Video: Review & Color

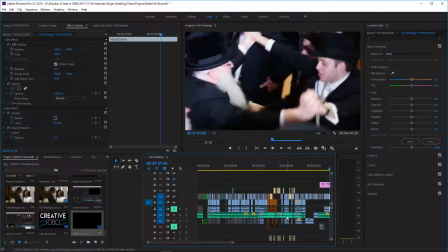[28:59]
So again, we should be able to skim through this and kind of see normal colors at every section.
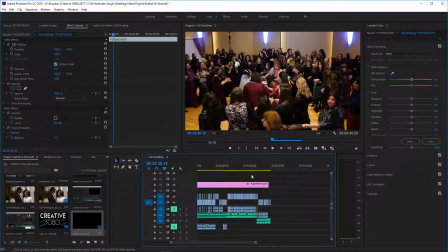[29:06]
The only thing that's left to do now is the ending.
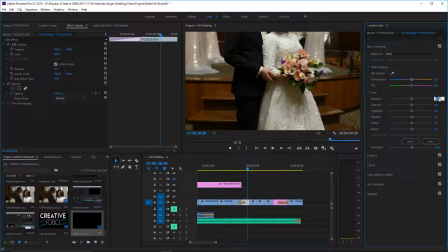[29:16]
Again, all these clips were shot together and should be kind of similar.
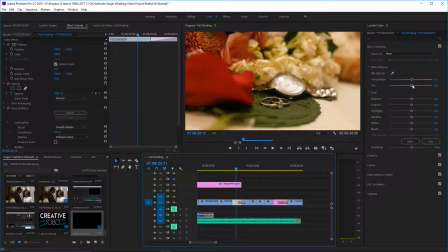[29:24]
This looks very green.
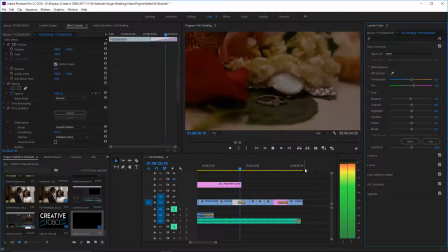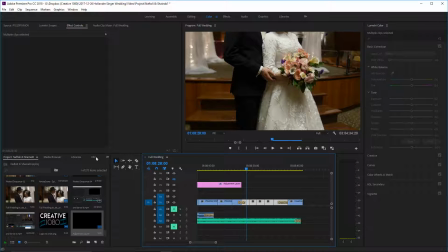[29:36]
We could also probably add a warp stabilizer right through all these clips.
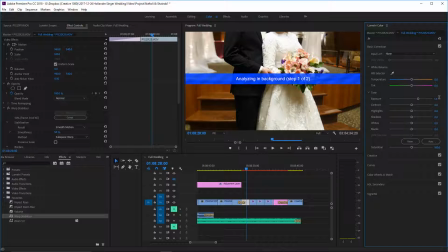[29:50]
Brighten it, not that much. Add some contrast.
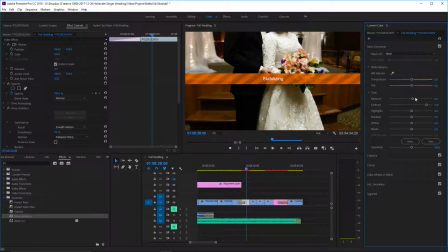[29:58]
Actually, don't only want to add a teeny drop of brightness. And then we're going to sort of play with the colors to get a look we like.
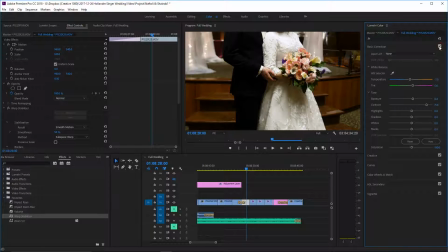[30:12]
Let's see, here's the original, kind of flat, and here's the new, a little bit of life in there.
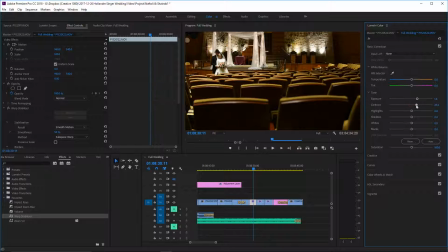[30:22]
Let's bring this one way up, they're all the way out there, and
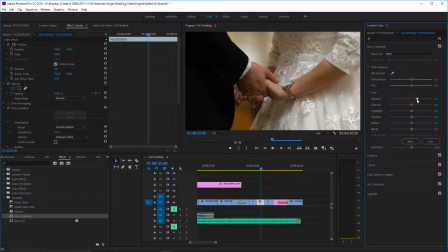[30:30]
this one, well, you don't want to do it where the camera's flashing. This one, we can add a lot of contrast to that. We can even add more than 100% to really bring it out. And a little more brightness and a little bit off the orange.
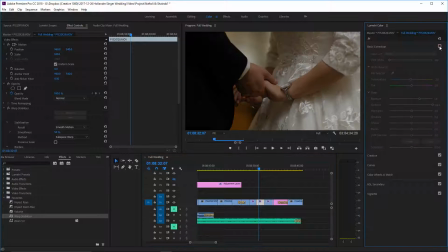[30:47]
Now just to show you the difference again, this was the original shot as we shot it.
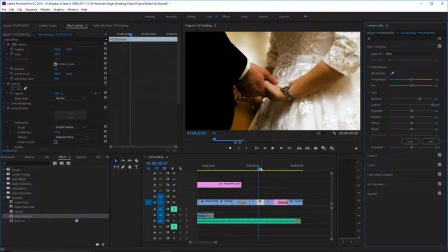[30:52]
So we did shoot it flat, we kind of did that on purpose. And lastly, this shot,
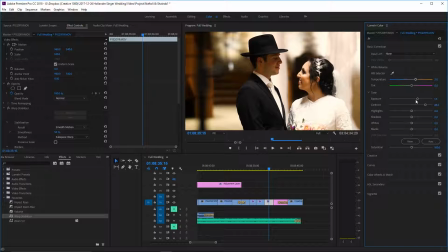[30:58]
again, much brighter, a little more orange, much more contrast, and look how much life it just gave that picture. Here's the original. You know, you can see their faces, you can see everything about them,
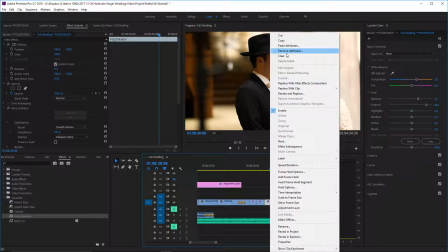[31:10]
and now the only thing we have to do is that snapshot that we did has to have the exact same effect.
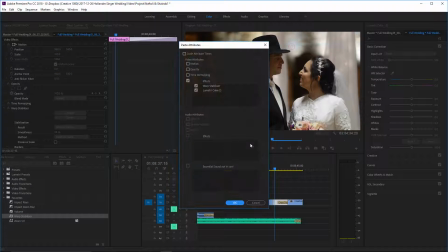[31:20]
So we're going to paste those attributes, just elementary color.
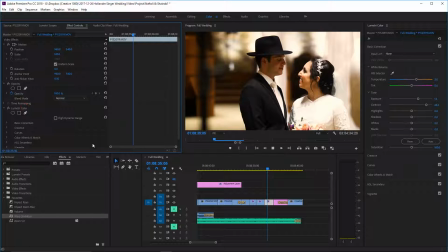[31:31]
Yeah, we actually have to take the warp stabilizer off this last one, or the effect with the picture isn't going to work.
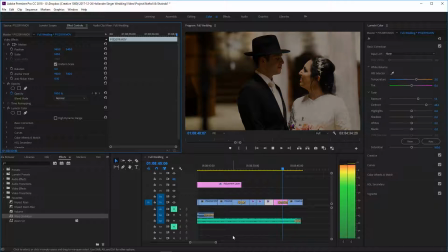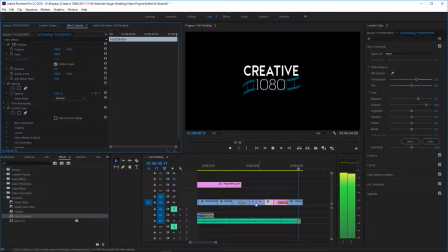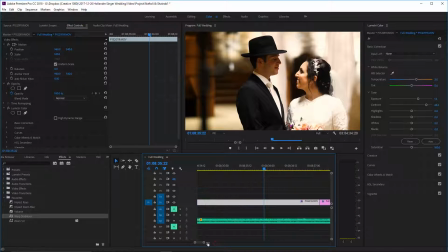[31:46]
I also want to make one change. See, when you're going over it, you find certain changes. I don't like her expression in this photo, so we're going to switch it to the expression of this photo. So let's import that into the project. And this should be it.
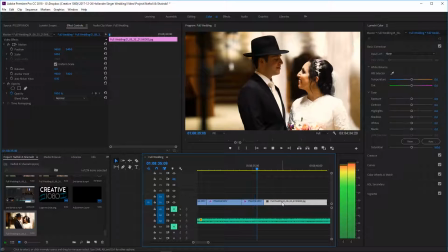[32:07]
Put it right there. And the trick here is to go one frame back from that, and let's see.
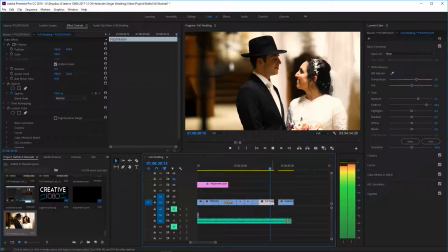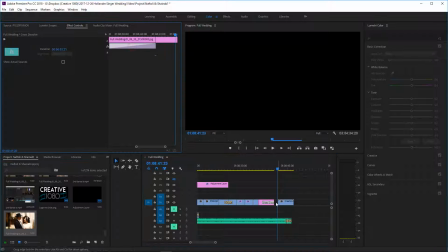[32:27]
So fade that out like we had before. A very slow fade. Bring it to the same point, and that's it.
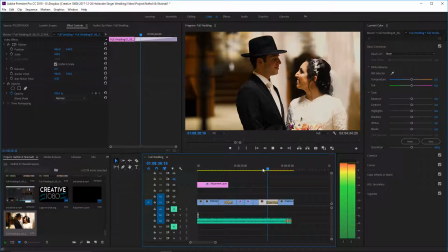[32:33]
And the video will end with that.
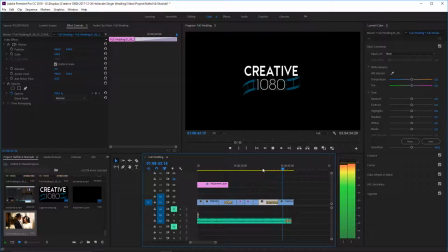And that sounded good to me. The last thing we're going to do, and I'm not going to record this, but you just need to play the video again from the beginning.
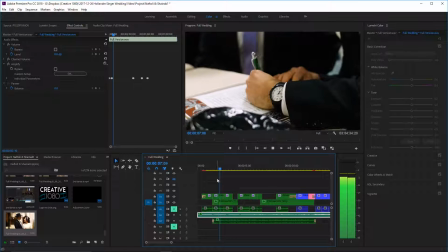[32:52]
You could use Adobe's effects to play it in double speed.
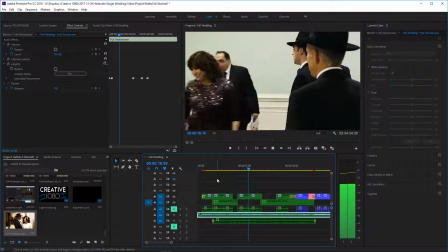[32:57]
So an hour video will take 30 minutes to go through. You just do it one time.
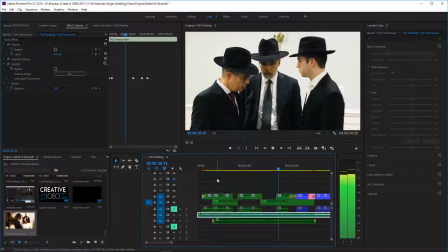[33:01]
You know, you roll through the whole thing, and you just make sure that things look okay. Like, for example, this clip right here.